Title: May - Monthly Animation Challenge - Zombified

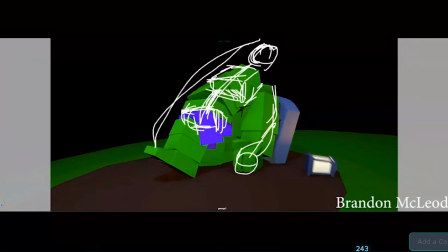5:15 So it ends up giving you more stretch in the pose this way and more squash here, depending on how intense that curl is there. okay and
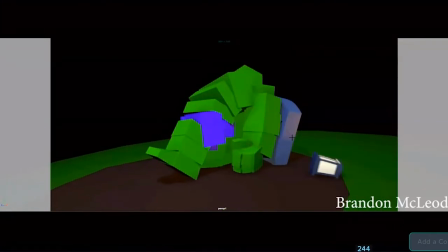5:26 i think just be just because you're gonna go up here
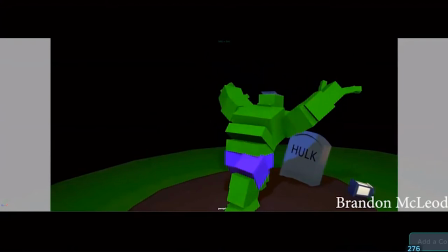5:36 into this like slam anticipation i probably would do that more here because this is like the big money pose right i was like
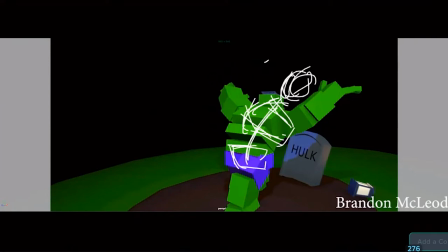5:48 he's preparing to slam down and you can get his arm up and this arm up and you can just feel how that creates that stretch here and more squash on this side and it makes those arms feel less twinned in the pose
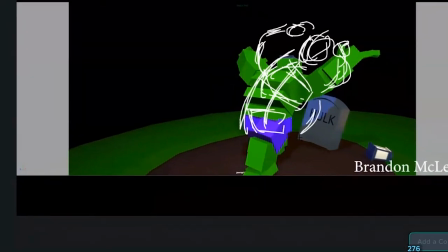6:07 even because because there is that squash and stretch on each side of the character okay um
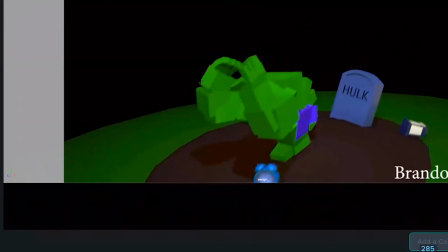6:16 and so we're going to break up you know if you broke up how how fast one arm came down and then the other um it
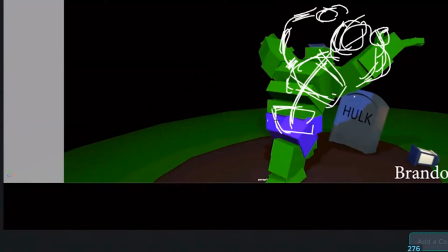6:27 works well to have these this kind of twist in the pose because it shows you what arm is favored to really arrive first.
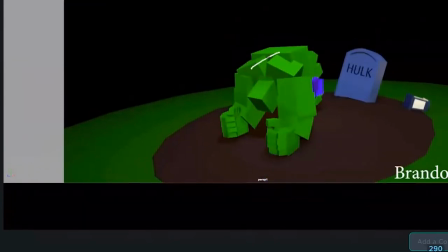6:34 When you come down here we can do the same thing here and we can make this give this pose a little bit more flavor by tilting that upper back that chest and maybe bringing the face a little towards more towards camera.
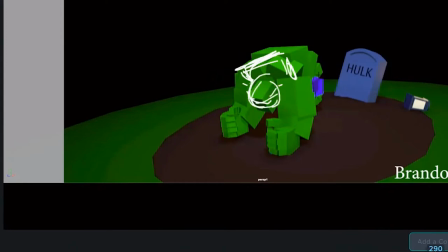6:51 Okay you could even lift the head a little bit rotate it up if you wanted to and you could oppose with the hips in the back and you get this you still get this curl but
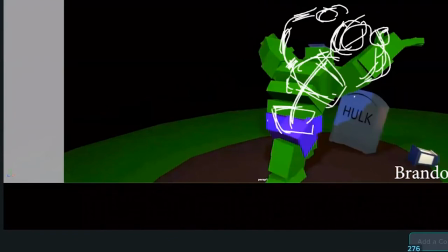7:04 now you're going from one extreme to the other and you're getting more of a twist as he
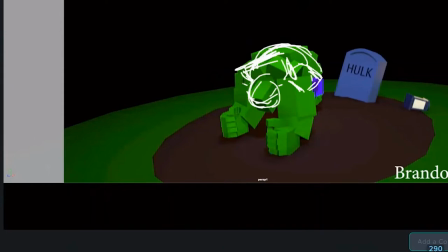7:09 comes down which makes it more interesting and then you're creating that squash on this side now where there used to be a stretch okay so those two flow better together and that means that you could stretch this arm out even further to
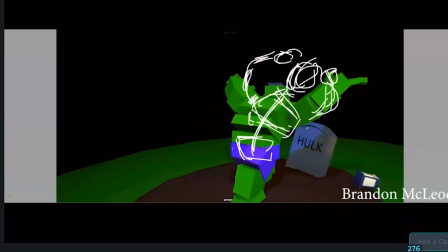7:27 make the pose feel more dynamic okay so that will really
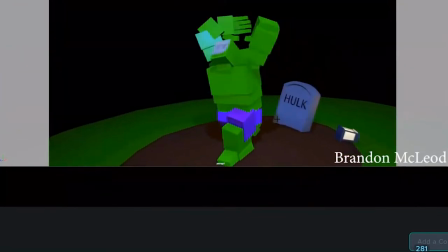7:33 help your animation to feel super organic the
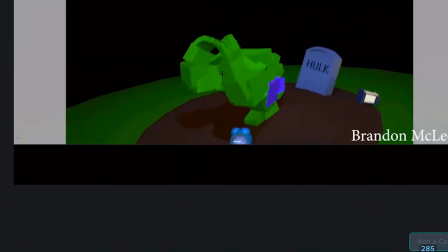7:37 other thing you can do is you have you have a great spacing gap on this arm which gives it good impact you know that spacing gap makes it feel strong but
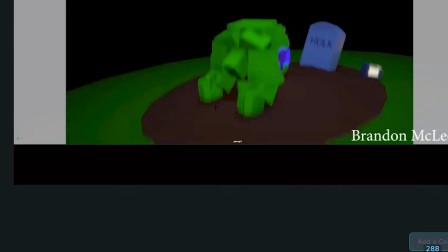7:47 this one is weakened because it's cushioning just before it hits like the spacing gets
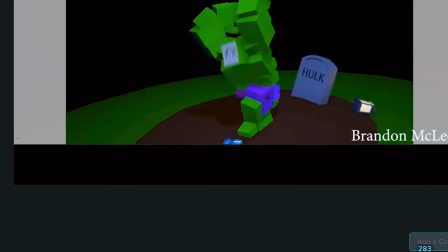7:52 really tiny right so keep that spacing big for the other arm as well and just keep it delayed like it's really dragging back you know and that going to
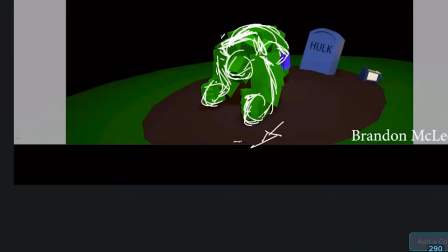8:04 this extreme will help you do that with that that chest will tilt um what
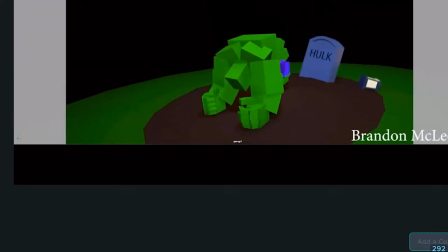8:12 really is hurting this too and releasing the tension is it's like you got some straight keys here those fingers unraveling and he's just kind of like floating back out into a relaxed pose of those hands keep that stuff tight keep it tightened down and maybe maybe it's even tightening a little more as he's staying grounded and maybe it's rotating in a little
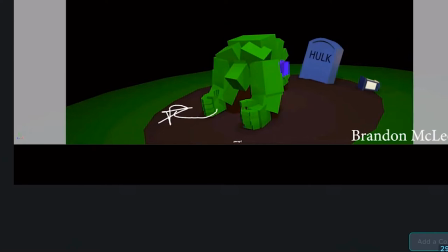8:32 bit and his his hips are dropping down and maybe he's curling just a little bit more and we really just need pixels moving at this point but what we don't want to do is what you did here where you release the tension right it feels like kind of gets a little drifty going
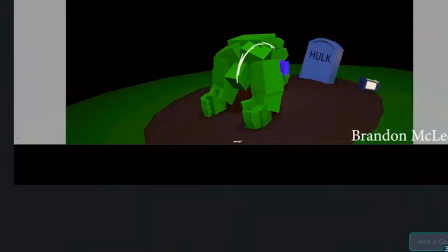8:48 up. I don't really feel the body sag down more as his hips start to rise. And we feel that tension release from the fingers.
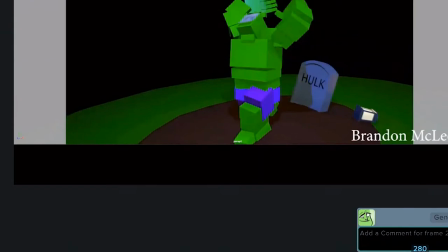9:01 This is the stuff that, you know, pros pay attention to and they get, you know, picked apart on by their supervisors while they're working on movies. People are like, well, that's really, you know, taking away from the power of the scene.
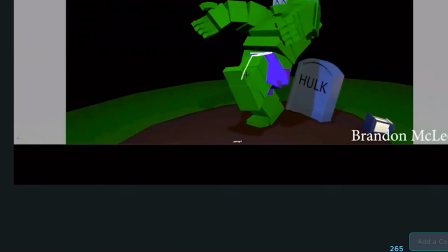9:16 you do hit a little bit of a wall here with this leg as it comes up I would continue to squash that up and hold that as long as you can with extreme spacing towards the top right
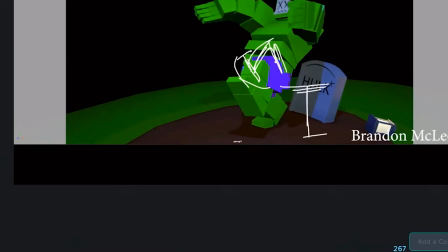9:34 so if this is like the highest it goes then this spacing gets very very close together these frames and then you shoot down and hit the ground with that leg where the spacing might jump from like this frame to that frame just
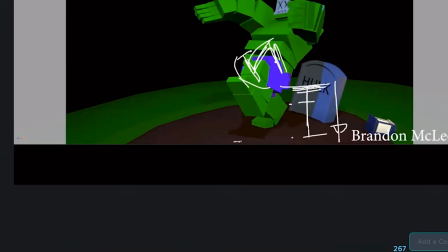9:50 before an impact and and it will kill that wall so that leg has somewhere to go as his arms are rising back and and that that holding that spacing tight will give you a lot of powers that link kicks out the other thing that you want to aim for here,
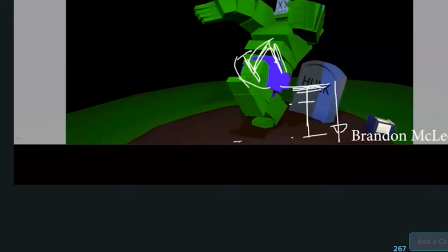10:07 that leg right now comes down fairly even. The other thing that you want to aim for there, besides having that broad spacing, is getting a stretch out of that.
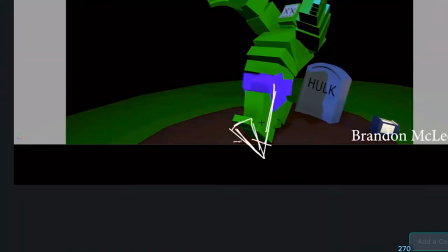10:22 See, that spacing is going to help you do it, but you really want to look for every opportunity to go from those squashes to those stretches so we feel the power even more. So we're going to see that go to a stretch just before his weight comes down on it.
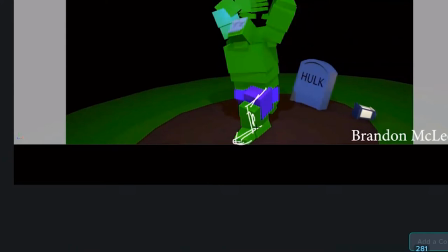10:38 right like right around here right so you'll probably delay that foot
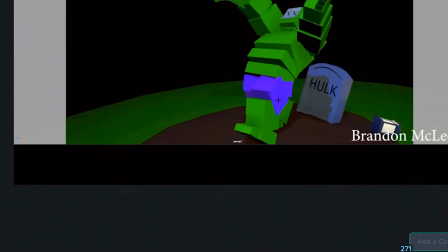10:43 coming down a lot more that way it feels like it holds and then stomps out and then his body drops right after on top of it the
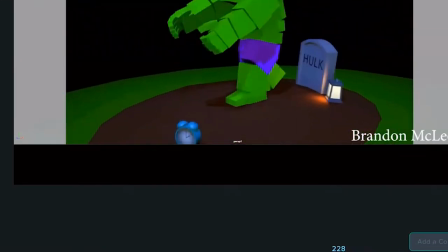10:53 whole body will feel very powerful like it's all super connected in that in that
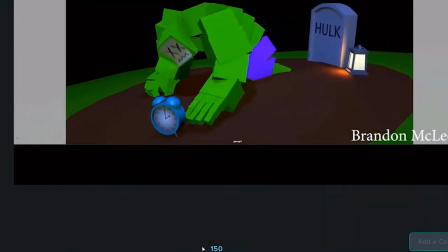10:58 kind of rage you know that he has I
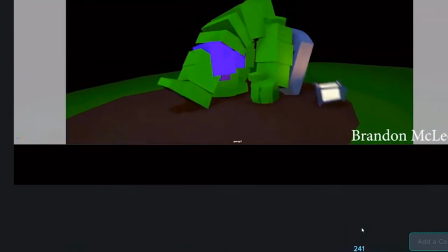11:05 like that there's the interaction of objects here too you um i i you know i like that this feels lighter than the gravestone i think it
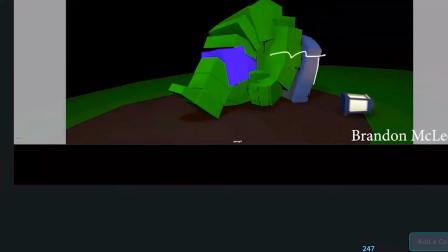11:14 was a a perfect opportunity though to like crack the gravestone and have like the head head of it fall off and and then it would have been really obvious to you that he hit it because it doesn't move all that much and it happens very quickly um so it would have been cool to have it
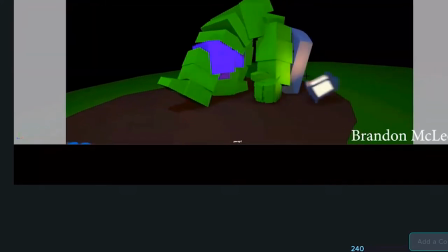11:31 break and that would also be a bit symbolic because he's like the gravestone for the hulk that he's dead and now he's back to
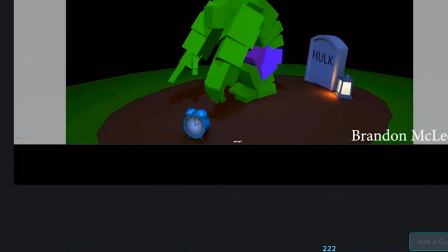11:39 life so you've broken that in half um it's a little little deep for this maybe
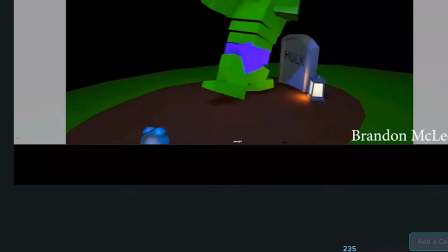11:44 this animation but it gives you gives you a little bit of that depth of the story there
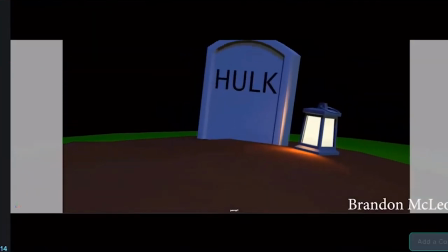11:50 now the other main parts are really through like this opening like stand up pull himself out of the grave bit
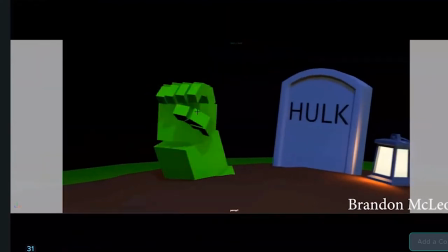11:55 where i think you could use um some improvement with the mechanics so
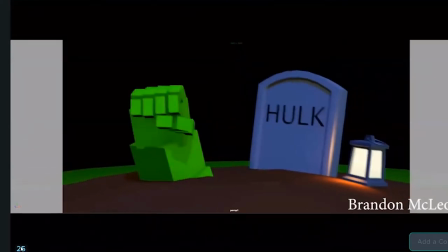12:01 i like that he really punches out of the grave here you
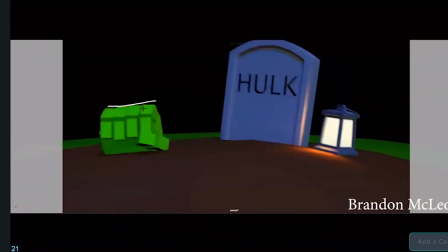12:06 go with a spacing like this where there's like a really big jump and then it starts
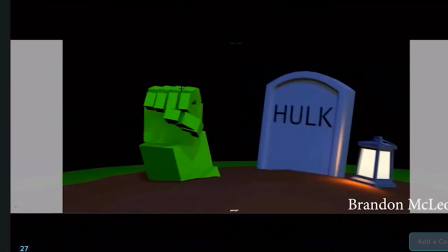12:11 to slow down we feel that punch and then it gets through here
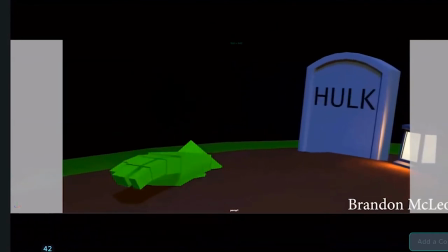12:16 very soft almost like dainty because you're taking
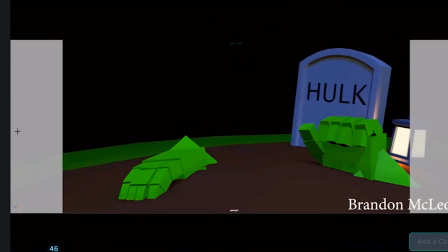12:20 about like double the time that you did you went and then you went oh put my hand down on the on the on the dirt of the grave right um i
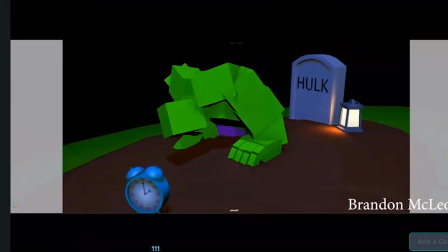12:30 would have kept that intensity because i'm assuming the alarm clock is driving him crazy um and and he's kind of getting out of this grave with rage because he's the hulk so i would have
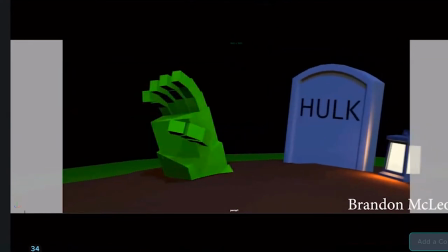12:43 kept it snappy just like that so he punches out of the grave and then slams down on the ground you know you can hold here for a while but you want that that hand to slap down on the ground with some intensity because it just doesn't match his attitude right now.
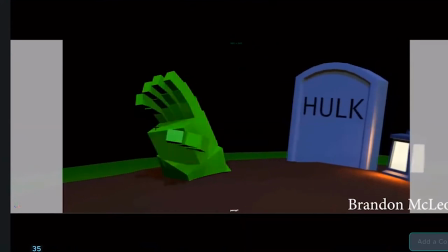13:00 So all these frames where you're slowly coming down,
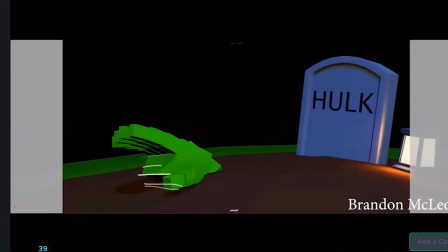13:06 very softly, very evenly, I would just take that spacing and make it the same when he punches through.
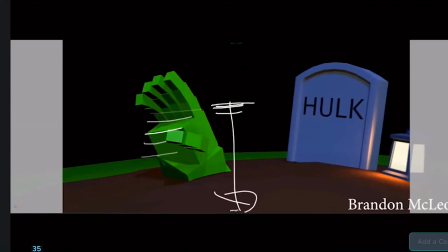13:14 So you're holding up here at the top and then you're going to start to shoot down and maybe hit the ground, you know, Let the spacing increase all the way to the ground.